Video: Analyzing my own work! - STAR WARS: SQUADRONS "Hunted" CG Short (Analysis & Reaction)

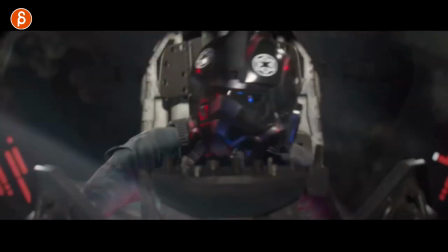4:05 That's why this guy gets the helmet takes the helmet off so we can actually identify and kind of
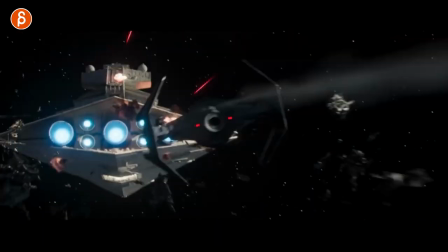4:10 Kind of go with this character as we can see the eyes and the other character is just kind of faceless menace.
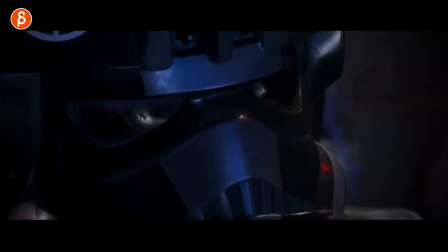4:16 Anyway Flies off. I'm a big fan of this this whole cat mouse thing with a more slower flying x-wing.
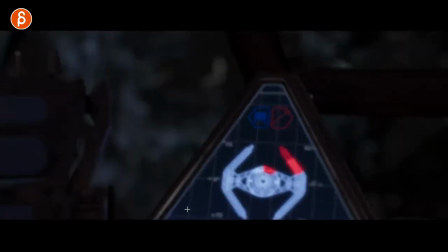4:24 I think that's pretty cool that's rarely seen they usually fly by fairly fast i'm always a big fan of that that's cool
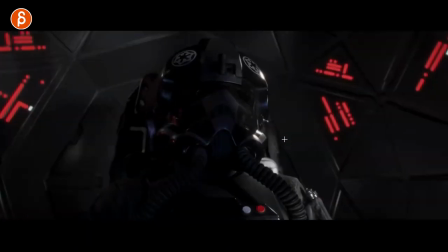4:32 that's so cool with the lights too it's really neat by the way i haven't animated this
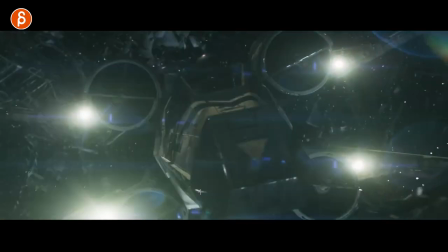4:36 so far nothing animated whoever's watching this is going really
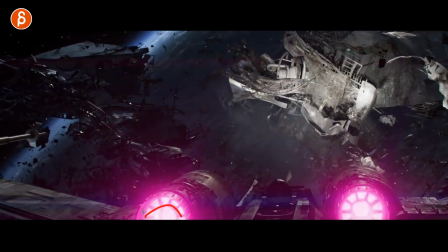4:41 really but come on love this so love that we're keeping this type of color
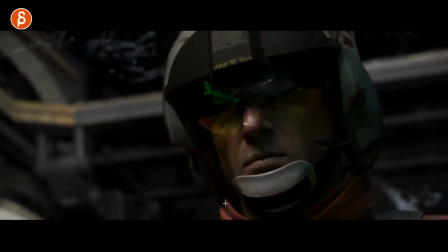4:46 the engines nothing has changed it's very cool see that you
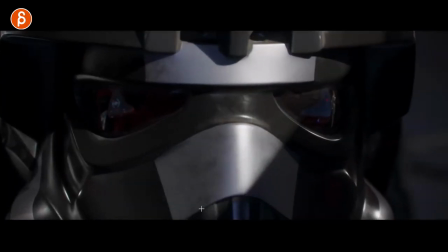4:50 don't see the eyes we don't really want to identify with this nicely done here
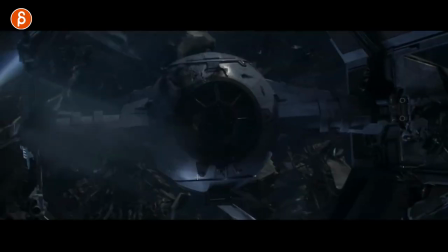4:58 and fingers tightening of this all a pain that's cool love that i love that we can see
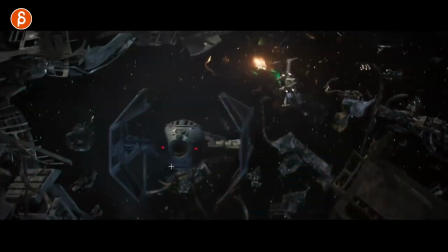5:06 inside i'm still a massive fan of the design x-wings the type deceptors regular tie fighters cool stuff Now,
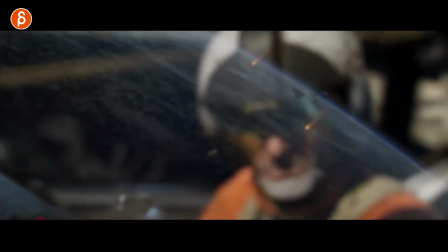5:14 as we are exiting this moment here, it gets closer to what I actually animated and touched.
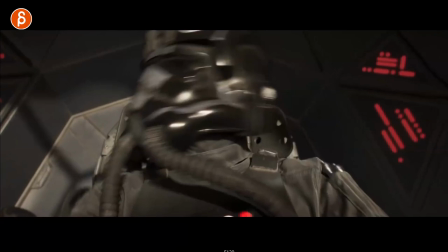5:22 Yes, this is. I can go up here. This is halfway through and I haven't done much.
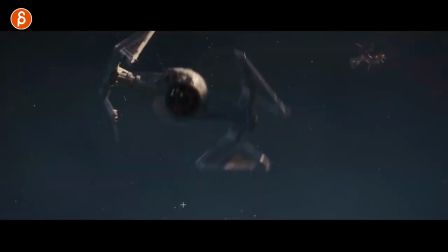5:29 I can't remember. I don't think I did this, to be honest. After a while, it's also blur of the things that you touched, but I don't think so.
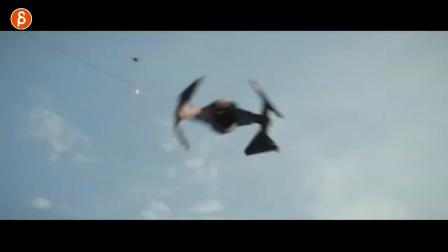5:36 That's cool. Nope, I didn't do this. I didn't do that. That's cool. I love how we are switching to.
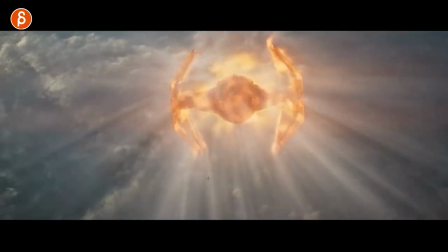5:42 Also, by the way, this is cool. very very neat also clever because you have to kind of look at screen
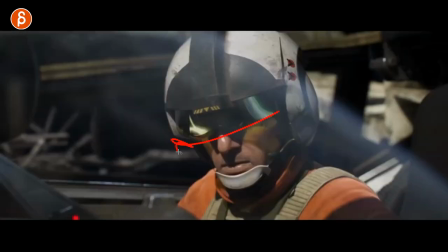5:49 direction kind of looks right to left and
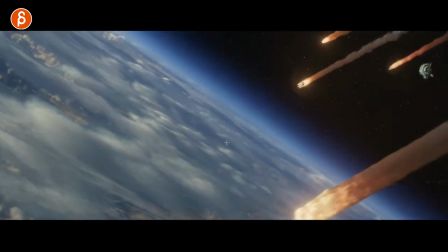5:54 the other one still kind of disappears right to left we are flying right
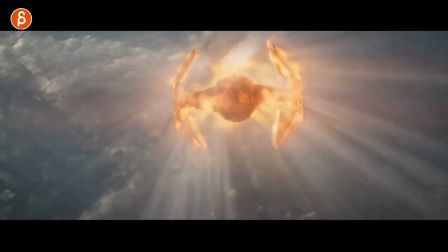6:00 to left and as we want to change direction now you're going from right to left a little bit
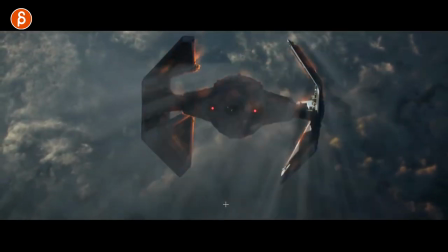6:05 to behind right now we're switching to left and right or left to right
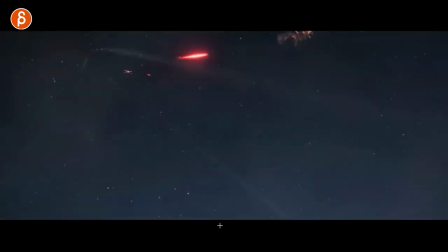6:11 and then see that now we're flying left to right even in something like this you always kind of have to pay attention
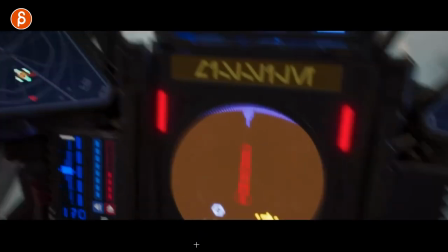6:16 even though it's just one tie fighter one x-wing you don't want to keep um you know
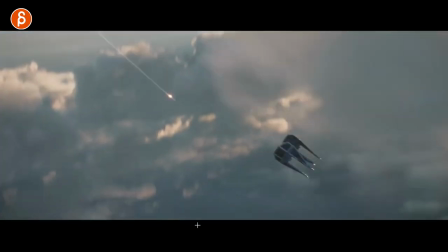6:21 keep the screen direction clear not confuse the audience again not that you're super confused
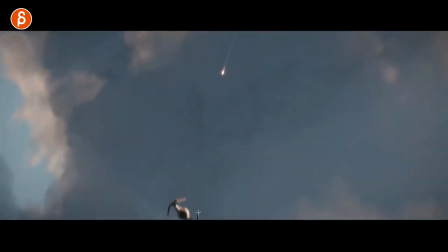6:26 i mean you know who's who but just in case i this
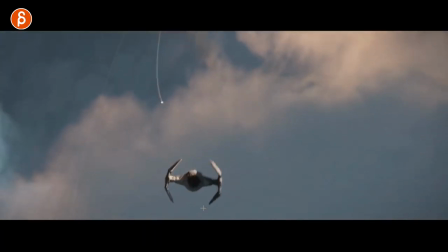6:30 is the worst animation analysis in history i don't think i touched this one i touched so many up towards the end not this for sure this is
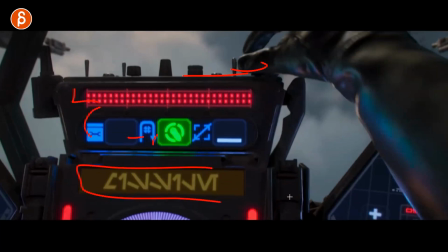6:39 cool i love all the tech here to display all of that so you can really nice looking those
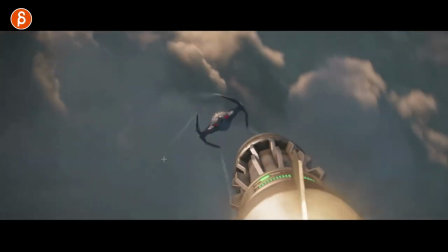6:45 old old school buttons and switch roos whenever you see this up close that's really neat
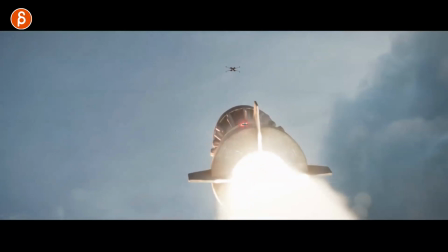6:53 i hope that this was clear to the audience that he hacked this thing to turn around to then go back
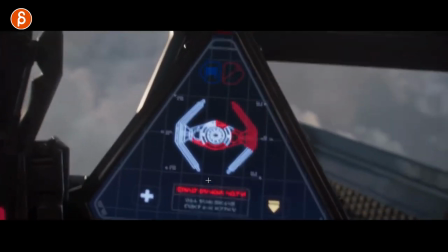6:58 and uh attack the x-wing and this one oh wait
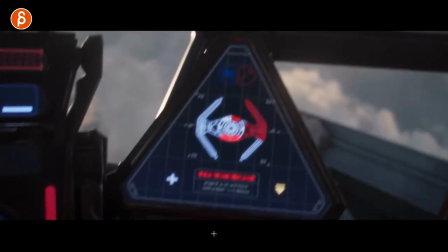7:04 i actually i think i animated the shot here we go this one did i do this one i know this is the
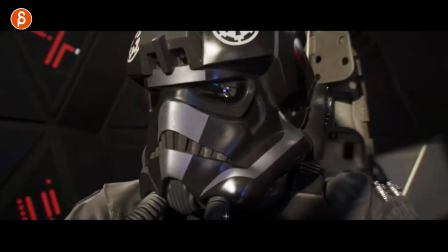7:09 best the best animation analysis this was fairly recent and i already can't remember i can't remember if i touched this i can't remember
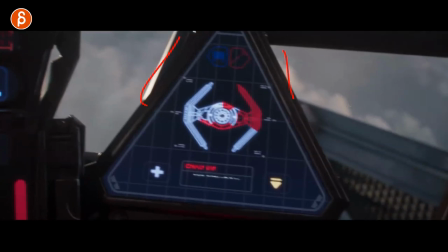7:16 if i touched this this all of these might have been uh the way this works i came on the show a bit later and then you sometimes need to do just camera changes we need to have a nice review of this maybe this might have been lower with a bit more of the sky and this is not clear enough
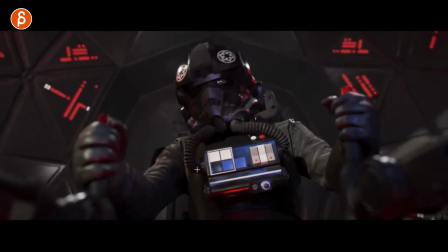7:30 this i got mocap and then it was no good because sometimes you get you know you got the chair and whatever mocap actor
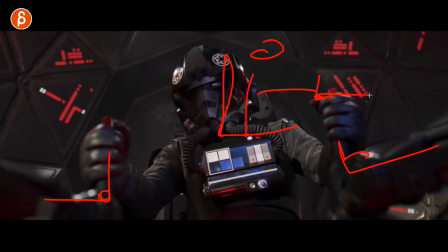7:38 and then you got these guys this to hold sometimes it's a bit too close too far and then it starts to kind of pull the arms this guy left ik because they want to constrain them to these and sometimes that stuff just gets too weird and you want to adjust to the chair
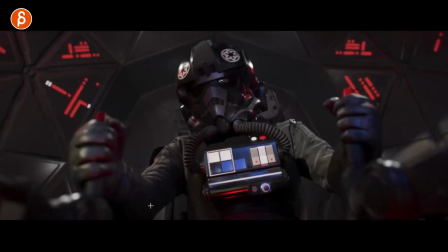7:52 and some adjustment here and in the spine and at the end it just all gets tweaked and it's also short right so if you go back this is very short this
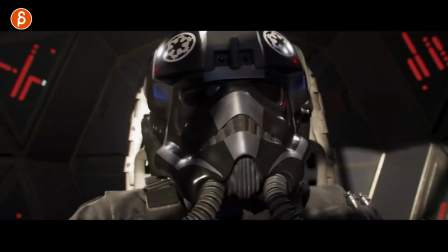8:00 is so short that i scrubbed past it all right way past it so that was a shot that was done by hand
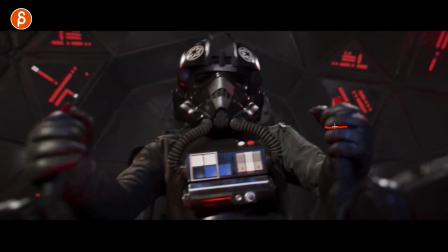8:07 but even something short you want to have a little bit on there a little bit of compression on the fingers you can see it's blurry but
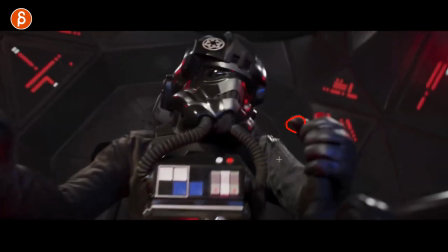8:14 i tried to put in compression on the thumbs and you do all this in a certain view to make sure everything is correct correct there and then it gets out of frame and you can't see it sometimes you do work you think it's going to be awesome even if it's detailed work but you can't
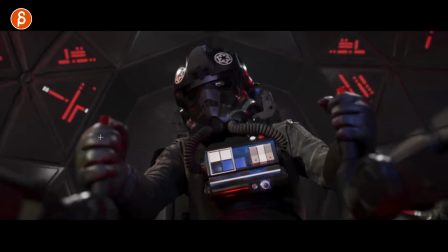8:28 really see anything but you also don't want to um distract from things you don't have all kinds of hand movements things but again fairly simple
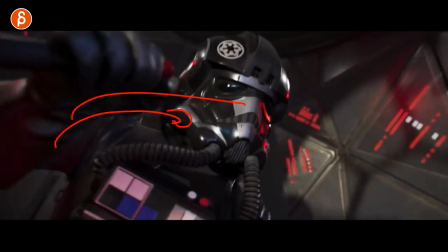8:35 you don't want to over correct too much you also want to make sure that it doesn't keep on moving with the controls otherwise the ship would be in a different position
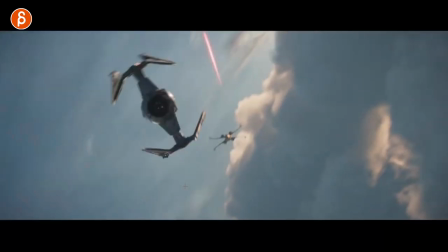8:43 all that stuff seems small but you do want to look at continuity and how how they move here that's very cool that
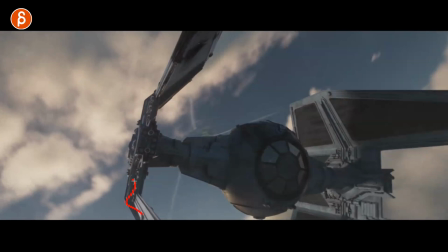8:52 i don't what did i do in this one basically calming down of the camera again i inherited the shot from someone who did awesome
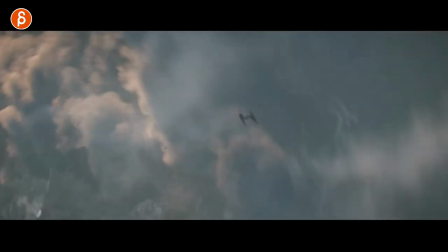8:59 work and if i say someone a lot of it has been done by scott benzo who is a beast a beast he does so much good work but i
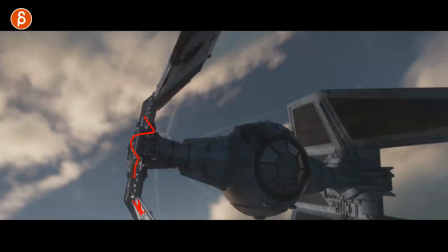9:07 think it was a bit more making sure that it's the camera is really tight and it looks like it is attached to the wing but not too loose but still
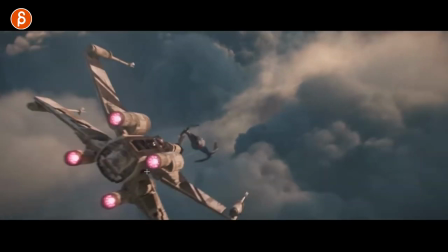9:14 also making sure that all of that is visible so this would be a typical kind of touch-up polish fixes inheriting from someone
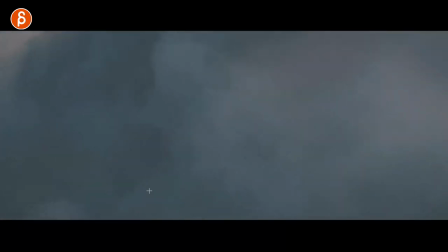9:22 making sure everything's correct to push through renders same with this one this was fairly done in that stage it was just kind of camera
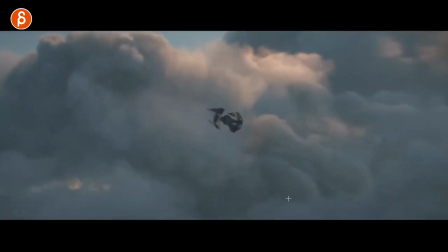9:30 adjustment to making sure that the ship leads the camera breaking frame and adjusting the type of role if you need it this is a shot that animated from scratch
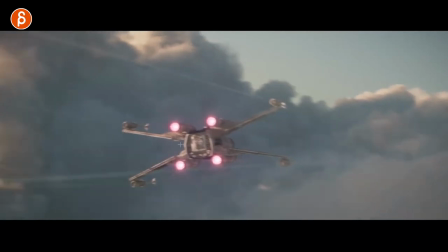9:39 so what you do here is that you basically have assets for clouds however that works again i don't i can you know divulge secrets
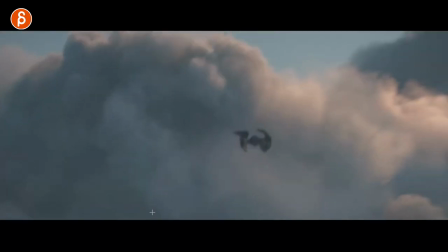9:48 and things that we do this but generally speaking so i don't get fired either you have a card
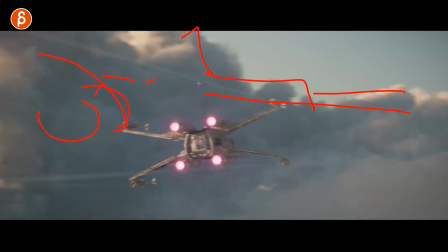9:53 that's a 2d card sometimes you have volumetric smoke sometimes clouds
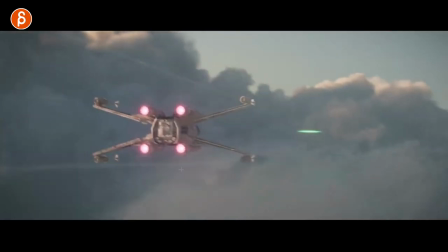9:58 or sometimes you have spheres however you can do this so we understand the camera move and the speed of things and then you can put this on a flight
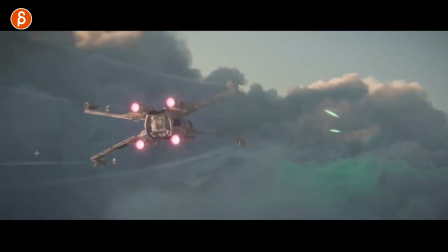10:06 path and then we just fly this around sometimes the flight path you don't want to go too crazy with the curve and then the ship does weird stuff so sometimes you just leave it flying and any type of movement where i have it here it's just animated on the controller
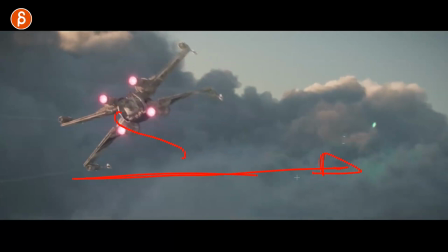10:20 so the ship goes off the path still the path is there to fly straight for the speed the miles per hour but you can just kind of
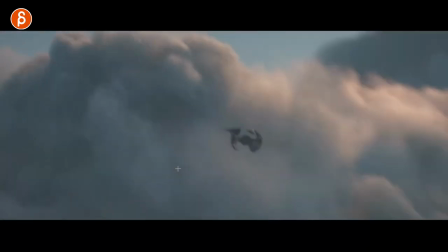10:27 do something where you do that and then of course this is all cg so you have to do the camera as well and these are all animated
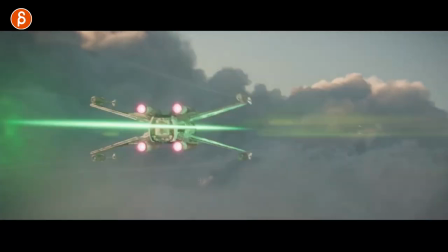10:35 laser blasts i can say this because there was a making of this is public they talked about this these are called pews so we animate these
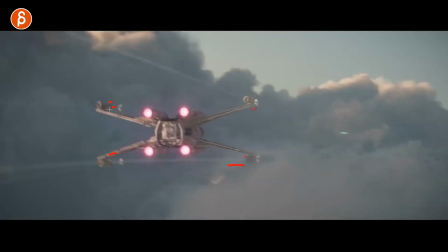10:43 we can select the controls and say and then it shoots at the same time and then of course because it's star wars you have to make sure that the firing
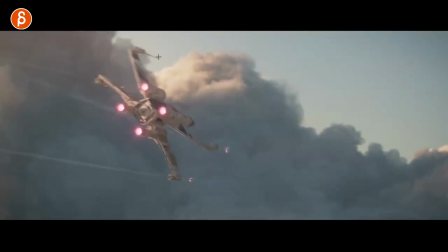10:51 pattern is correct so for x-wings am i shooting here i am shooting here it starts here and then it crosses down and